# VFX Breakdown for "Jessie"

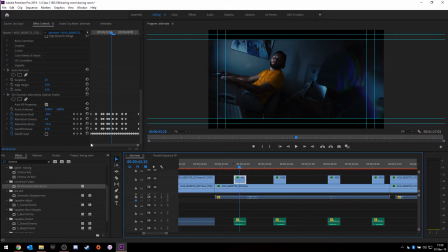11:33 And it really, you know, as much as you could see this grain, what most people don't realize is we honestly shot this whole short in almost pitch darkness we had one led panel that was set to 56 kelvin and it was beaming off the ceiling to kind of match the glow of these
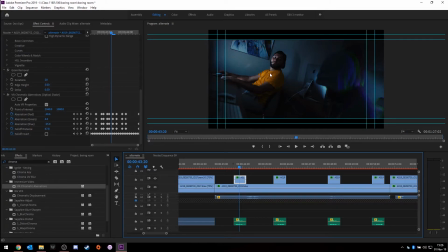11:51 computers and the rest of the lighting was just the computer screens in this room from all the macs and stuff and it really to to be completely honest it really did way better than i was expecting it to um
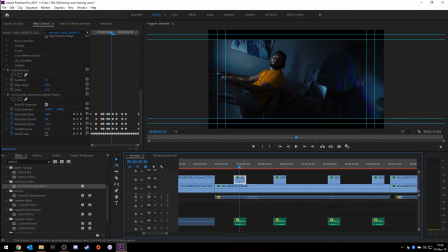12:07 but yeah and so what ends up happening anyway as far as this clip goes so normally when you add the
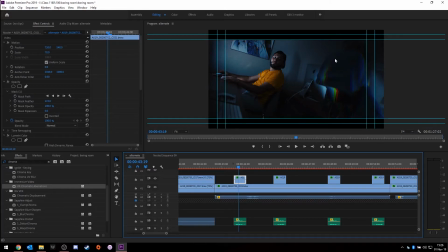12:19 chromatic aberrations to the clip it shifts the entire clip so one of the benefits too of me duplicating this whole layer up top in the first place was that I can easily mask these clips out so if you go here it was a simple mask around
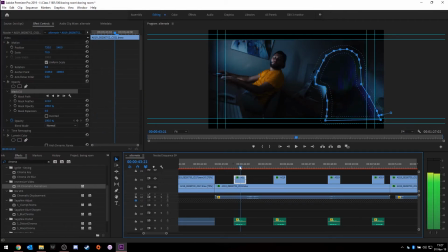12:36 the hooded man and it allows it so that way that this glitch effect does not bleed into the rest of the clip so it doesn't affect the character sitting in the back doesn't affect the computers all that much and the best part is because it's a glitch and it's and it's gonna look
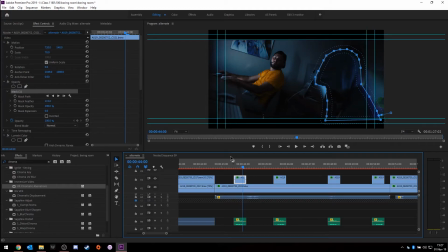12:51 unnatural you don't have to do such a precise masking it's a very quick outline of the character and you could pretty much get away with it since it's going to be jittery anyway and it's going to be moving.
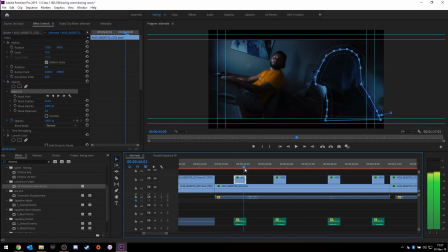13:05 So it's going to look believable as is. So that's pretty much how I did that effect. It really wasn't that difficult. It was a little bit tedious, a little bit time consuming, but it really wasn't all that difficult to do.
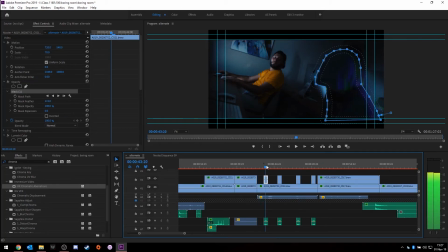13:18 And it really adds to it because this whole clip was a lot different without the the glitch effect and everything in it. It just, it didn't feel as scary. It didn't have so much tension into it.
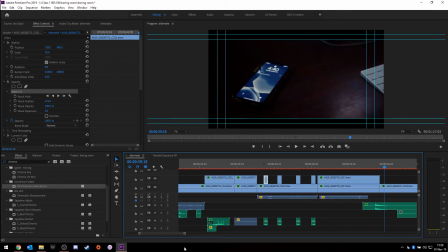13:35 So it was a real big difference for it. But there you go, folks.
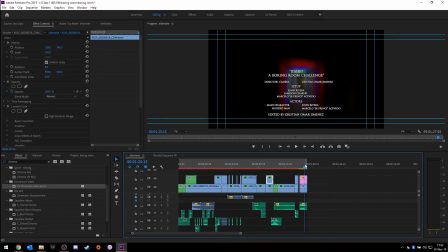13:40 That was kind of a quick breakdown to it. I know I didn't go into too much detail about specifically how to do stuff. And that's mostly because really all of this stuff that you can do is pretty basic stuff. you could do in Premiere. Nothing I did was extremely complex. Pretty much you could figure out where everything is.
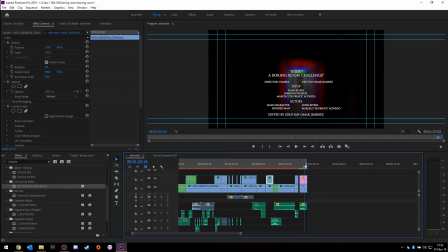13:59 And I know a lot of people are actually kind of put off from dealing with Premiere because they're not sure about how to do some of this stuff. But really, in my personal opinion, once you figure out where everything is and you know what it does, you're pretty much golden with it. All you really have to do is eventually play with it.